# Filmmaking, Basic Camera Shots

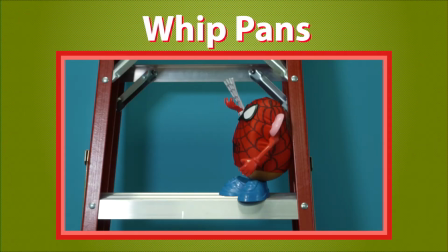They can give the audience the sensation of moving through space and time.
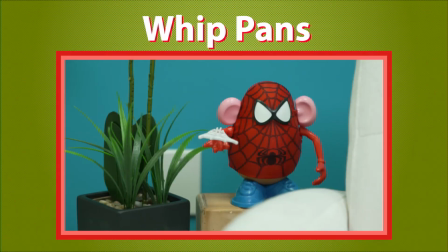Director Edgar Wright uses this technique to keep the action of a scene or sequence moving when it might otherwise get stale and boring.
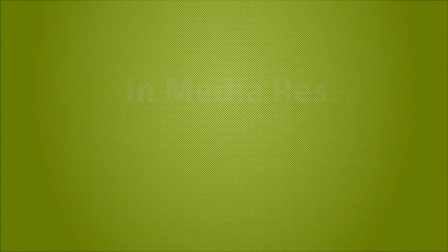It's a way to convey the concept of in media res, or into the middle of things.
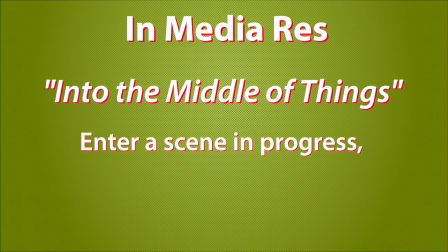That's a writing technique that suggests you should enter a scene already in progress and exit a scene before the action ends.
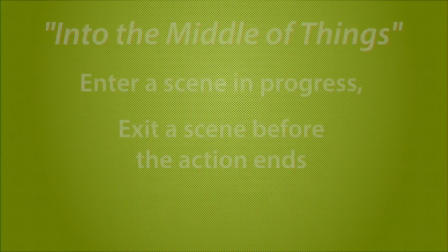That way, there's no downtime. Just be careful not to overdo it.
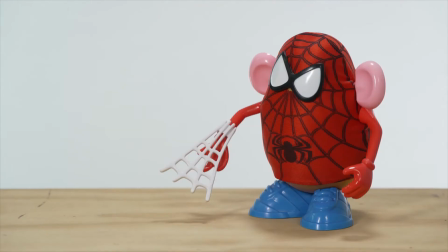You don't want your audience to get sick of whip pans. Or just generally sick. Okay, no more whip pans. Next up is the Dolly Zoom, also known as the Zolly shot. Now, this is a complicated camera move that involves moving the camera and zooming in opposite directions. You can either zoom in while pulling the camera back, or zoom out while pushing the camera in.
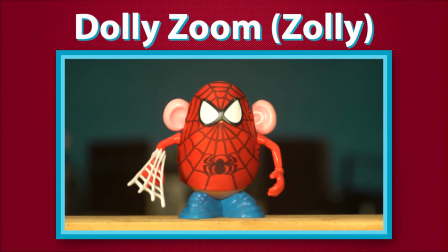This has the effect of keeping your subject roughly the same size in the frame, but makes your background either grow or shrink around them.
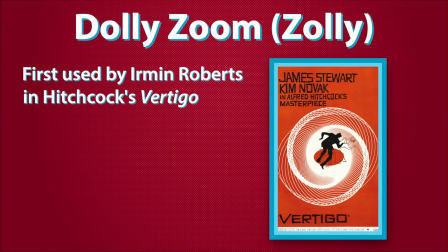This move was first used by Erman Roberts, the second unit director of photography on Hitchcock's classic Vertigo. Roberts created the technique to simulate the internal experience of Scotty, the film's protagonist, when he's suffering from acrophobia, a fear of heights.
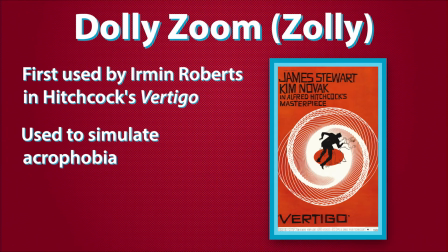It simulates the feeling of dizziness or vertigo, which is why it's also referred to as the vertigo effect. Although a classic now, Vertigo was considered a flop in 1958, but the Zolly technique was here to stay.
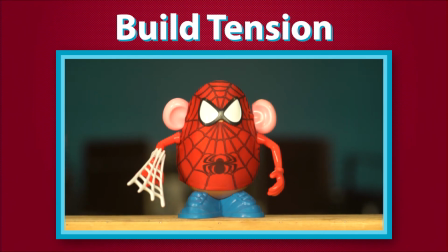Zollies are used to increase the tension in a scene and typically convey a character's inner sense of anxiety or unease.
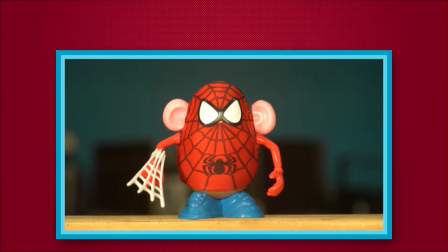It can make the audience feel like the world of the film is closing in on them, or like the rest of the world is slipping away and out of their control.
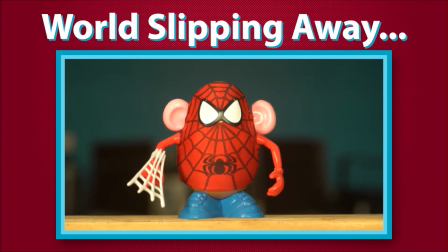Zollies work best when the subject is in the center of the frame, but centering your subject makes sense if you're using the technique as a means to tell a subjective point of view.
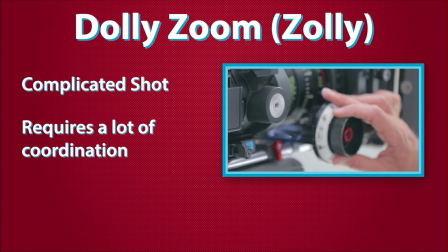Zollies are a pretty complicated shot to pull off. They require a coordinated camera team that can push or pull the camera physically,
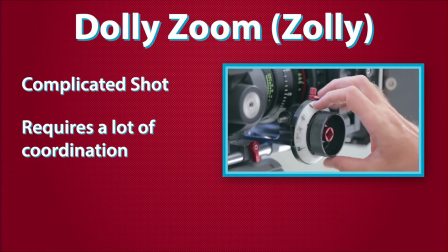zoom the lens in or out, and maintain focus on the subject all at the same time.
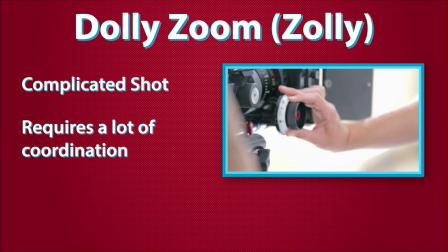If you have a small team, this may be a near impossible shot to pull off, but if you're not opposed to some post-production trickery,
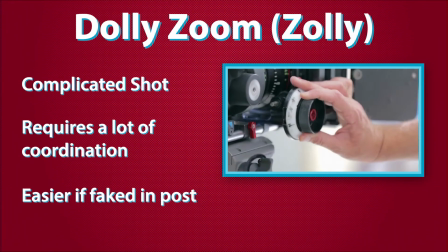you can get a similar effect by shooting a dolly shot and then animating the scale in editing.
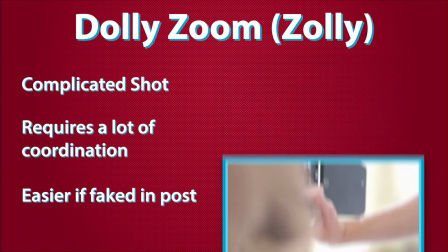But you didn't hear that from me. Okay, and our last shot for today is the deep focus shot using a split diopter lens.
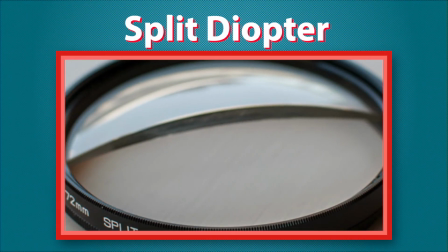A split diopter lens is essentially an extra lens that can be added to the front of the camera to give the shot two different fields of view.
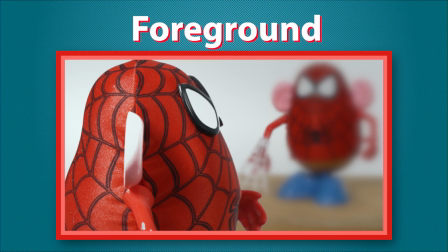With a regular lens, you can focus on the foreground with a blurry background, or you can focus on the background with a blurry foreground. What the director and the director of photography choose to keep in focus tells the audience what the important elements of each shot is,
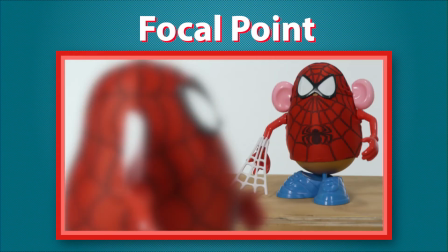guiding their eyes to what they should be paying attention to.
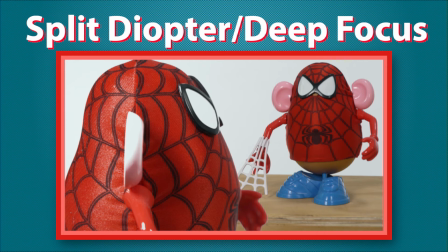With a split diopter lens, you can have a foreground element and a background element in focus at the same time.
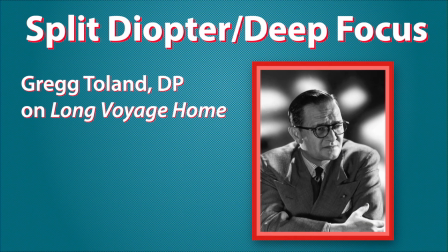One of the first pioneers of this technique was Greg Toland, the director of photography on 1940's Long Voyage Home.
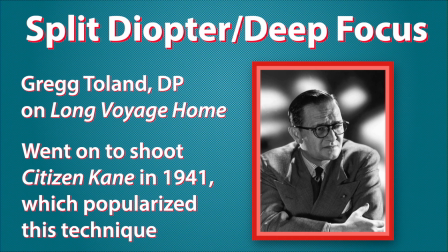Toland would go on to DP Citizen Kane in 1941, which popularized the technique. A deep focus split diopter lens shot is used to connect two elements of a scene together.
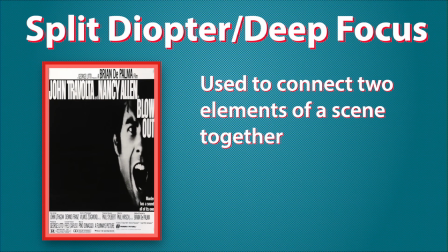Take Brian De Palma's Blowout from 1981. The movie is about a sound recordist who accidentally records a murder. It utilizes the split diopter to cut the distance between the main character and the sounds he's hearing and recording. Split diopter lenses can also increase the tension in a scene. See, camera lenses typically work the same way the human eye does, albeit on a much less sophisticated scale. The human eye was not designed to hold two objects at different distances in focus at the same time.